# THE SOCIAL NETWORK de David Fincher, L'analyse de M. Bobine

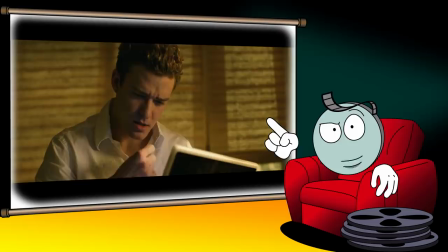494s
Le reste du film va ouvertement développer cette thématique via l'opposition entre Mark Zuckerberg et Sean Parker d'un côté,
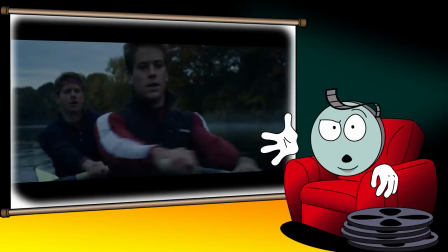500s
et les Winklevoss, Divya Narendra et Eduardo Saverin de l'autre. Les Winklevoss sont issus de l'élite financière américaine.
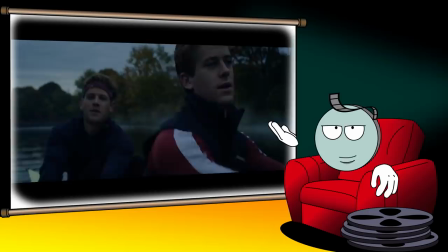507s
Ce sont des athlètes de haut niveau, et ils correspondent en tout point aux normes de leur classe sociale.
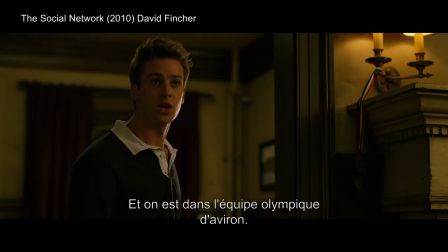512s My brother and I, we pay tuition at this school. We carry a 3.9 GPA at this school. We won trophies for this school, and we'll be rowing in the Olympics for this school.
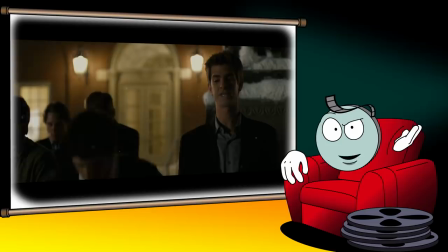520s I want a meeting with the goddamn president of this school.
Eduardo Saverin n'est pas issu de cette classe sociale, mais il en suit des règles pour y accéder.
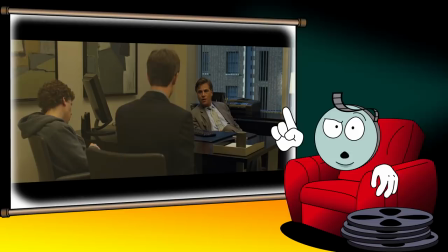527s
C'est ainsi qu'il est coopté dans un Final Club, et c'est également la raison pour laquelle il s'obstine à vouloir monétiser Facebook via la publicité.
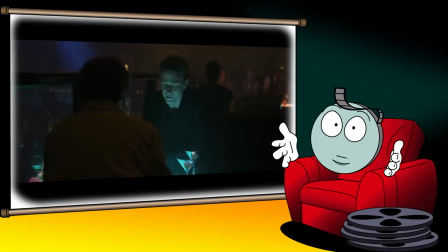533s
Parce que c'est ce qu'on lui a appris, et selon lui, c'est comme ça qu'on doit faire les choses. A l'inverse, Mark Zuckerberg et Sean Parker représentent une nouvelle forme d'élite sociale.
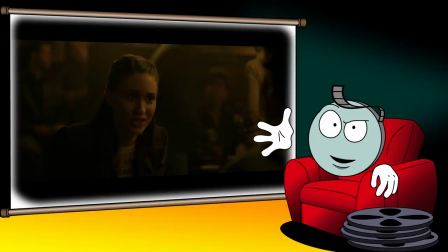541s
Si le film ne dit rien du passé de Sean Parker, le dialogue d'ouverture suggère que Zuckerberg vient d'une famille de la classe moyenne.
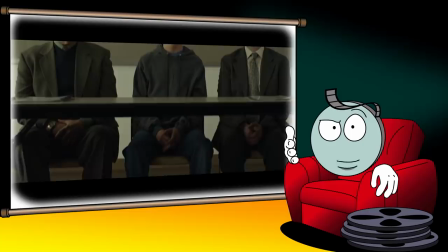548s And what part of Long Island are you from? Wimbledon? Wait.
Il n'est donc pas issu de l'élite, et contrairement à Eduardo, il refuse de jouer selon les règles.
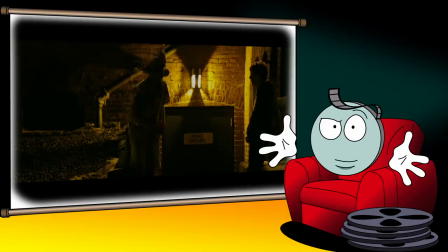556s
Pour lui, le meilleur moyen d'accéder à un statut social digne de son talent est de mettre à bas la hiérarchie sociale existante et d'en construire une nouvelle.
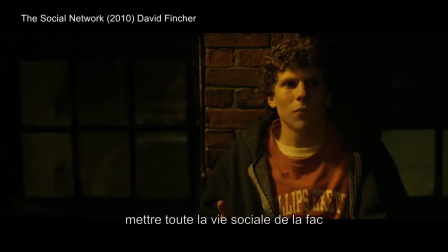563s I'm not talking about a dating site. I'm talking about taking the entire social experience of college and putting it online. I can't feel my legs. I know.
The Social Network est assez explicite à ce niveau-là.
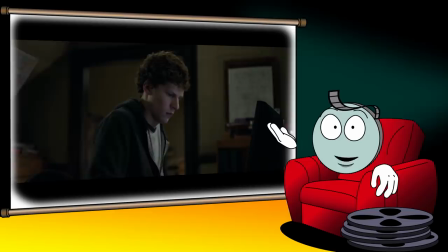576s
Pour Sorkin et Fincher, la raison du succès de Zuckerberg a été de s'affranchir des règles établies.
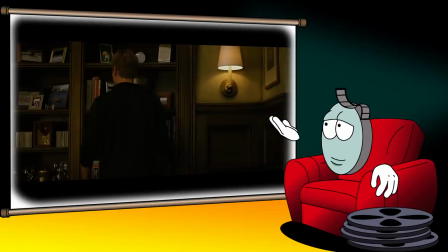582s
Les Winklevoss s'obstinaient à se comporter en gentlemen d'Harvard.
We're gentlemen of Harvard.
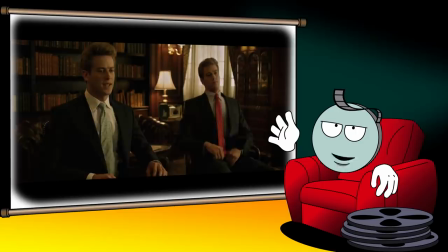587s
Alors qu'ils auraient pu facilement mettre fin à Facebook en attaquant immédiatement Zuckerberg en justice. Mais ils ont dans un premier temps préféré d'autres alternatives pour ne pas faire de vagues. Et lorsqu'ils se sont finalement décidés à agir, Zuckerberg était déjà hors de leur portée.
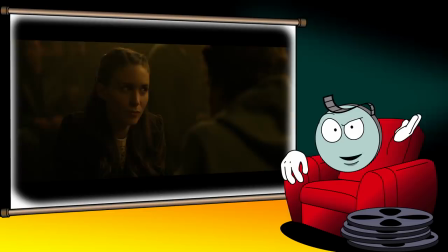600s
Pour illustrer cette logique, Sorkin et Fincher s'amusent d'ailleurs à faire coïncider les débuts de Facebook avec une référence au dialogue d'introduction, et en particulier à deux activités que Zuckerberg considère comme emblématiques de l'élite sociale,
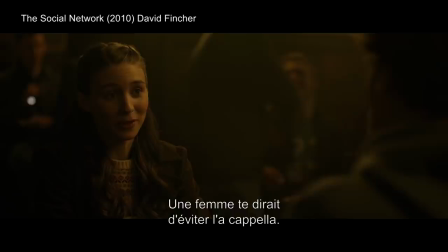612s
le chant a cappella et l'aviron.
You know, from a woman's perspective, sometimes not singing in an acapella group is a good thing. This is serious. On the other hand, I do like guys who rope crew. Well, I can't do that. I was kidding.
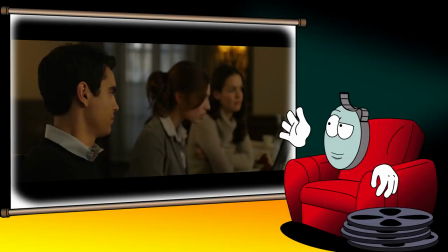624s
En effet, c'est durant un concert de chant a cappella que Divya Narendra apprendra que Zuckerberg a mis en ligne la première version de Facebook. Et lorsqu'il rejoint les Winklevoss pour les prévenir, ces derniers sont en train de faire de l'aviron dans une piscine et ils sont donc immobiles.
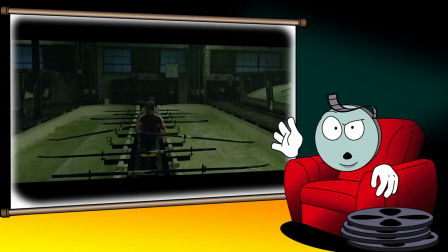637s
Le symbole est clair. Pendant que l'élite sociale, prisonnière de ses traditions et de ses convenances, fait du surplace, une nouvelle élite est en train d'émerger.
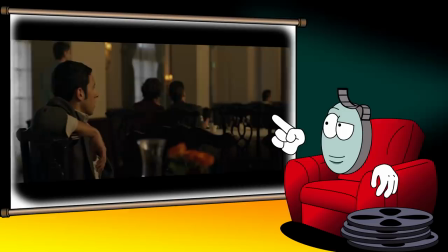645s
Sorkin souligne d'ailleurs cet attachement de l'élite au passé via un ami de Divya qui se plaint que le groupe de chanteurs ne reprenne pas les classiques de Cole Porter et Irving Berlin.
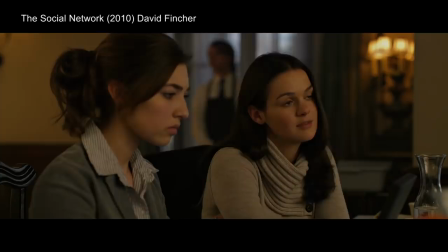654s Whatever happened to Cole Porter and Irving Berlin? It's a Valentine's Day theme. They're playing love songs.
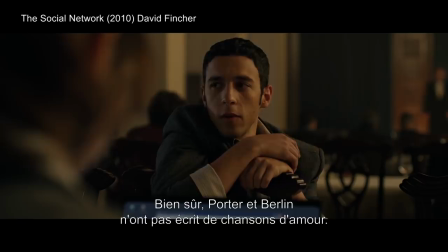659s Good point, because Cole Porter and Irving Berlin never wrote any love songs.
Ce qui nous amène au troisième niveau de lecture de la séquence de Face Mash, la lecture morale et politique.
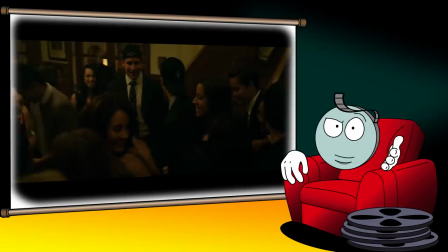669s
Un peu plus tôt, je disais que la question de la réalité du Final Club dans la séquence de la création de Face Mash n'était pas complètement tranchée.
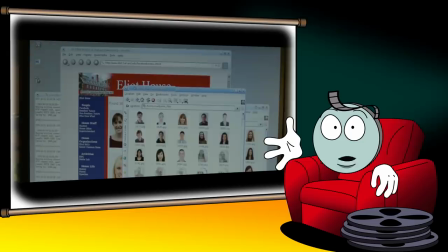676s
En effet, si on considère que ces scènes représentent l'imaginaire du Final Club,
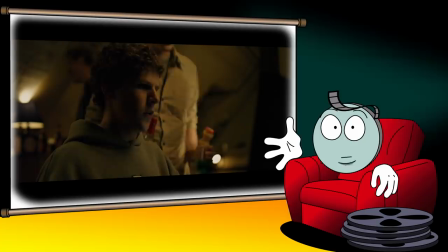680s
alors toute la séquence symbolise l'ambition de Zuckerberg de remplacer les Final Club existants par un système équivalent, mais où ce serait cette fois lui qui aurait le pouvoir. On a déjà vu qu'un des enjeux de The Social Network était la disparition d'un ordre social au profit d'un nouvel ordre émergent.
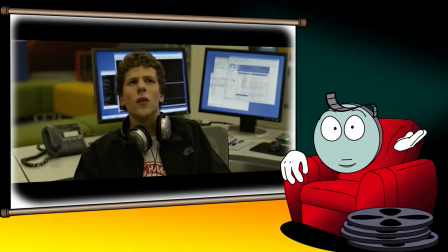695s
Mais ce que pointent Fincher et Sorkin, c'est que l'objectif de Zuckerberg n'est pas de mettre en place un ordre social plus égalitaire.
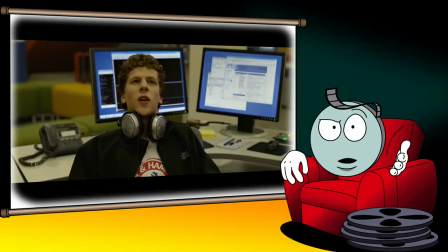701s
Pour eux, il n'est pas motivé par un quelconque idéal, mais par son ambition et sa frustration de ne pas être reconnu à sa juste valeur.
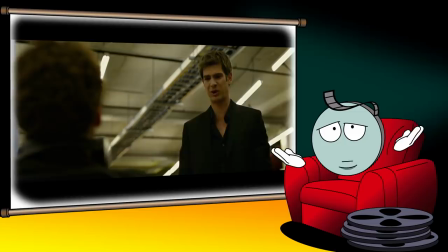708s
A partir de là, il ne peut que reproduire les hiérarchies arbitraires de l'ordre social précédent.
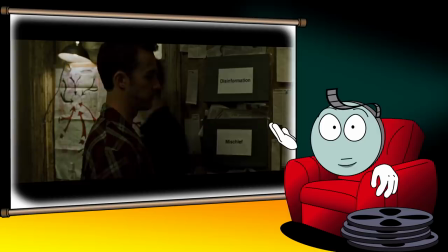720s
Cette idée n'est pas neuve dans l'œuvre de Fincher.
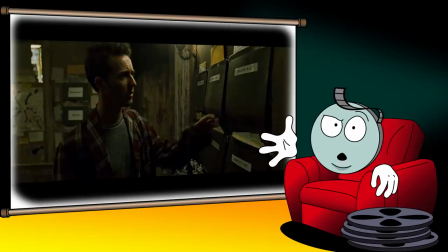722s
Elle était déjà au centre de Fight Club, où, faute d'une assise théorique et politique forte, la frustration du narrateur le menait à épouser une idéologie fascisante.
He was killed serving Project Mayhem, sir. This is Bob. But sir, in Project Mayhem, we have no names.
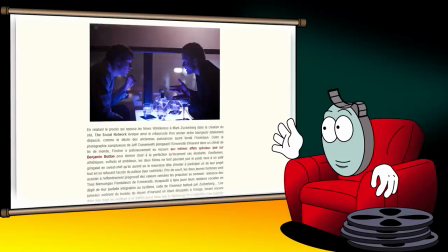740s
Il y a dans The Social Network énormément de réminiscences de Fight Club.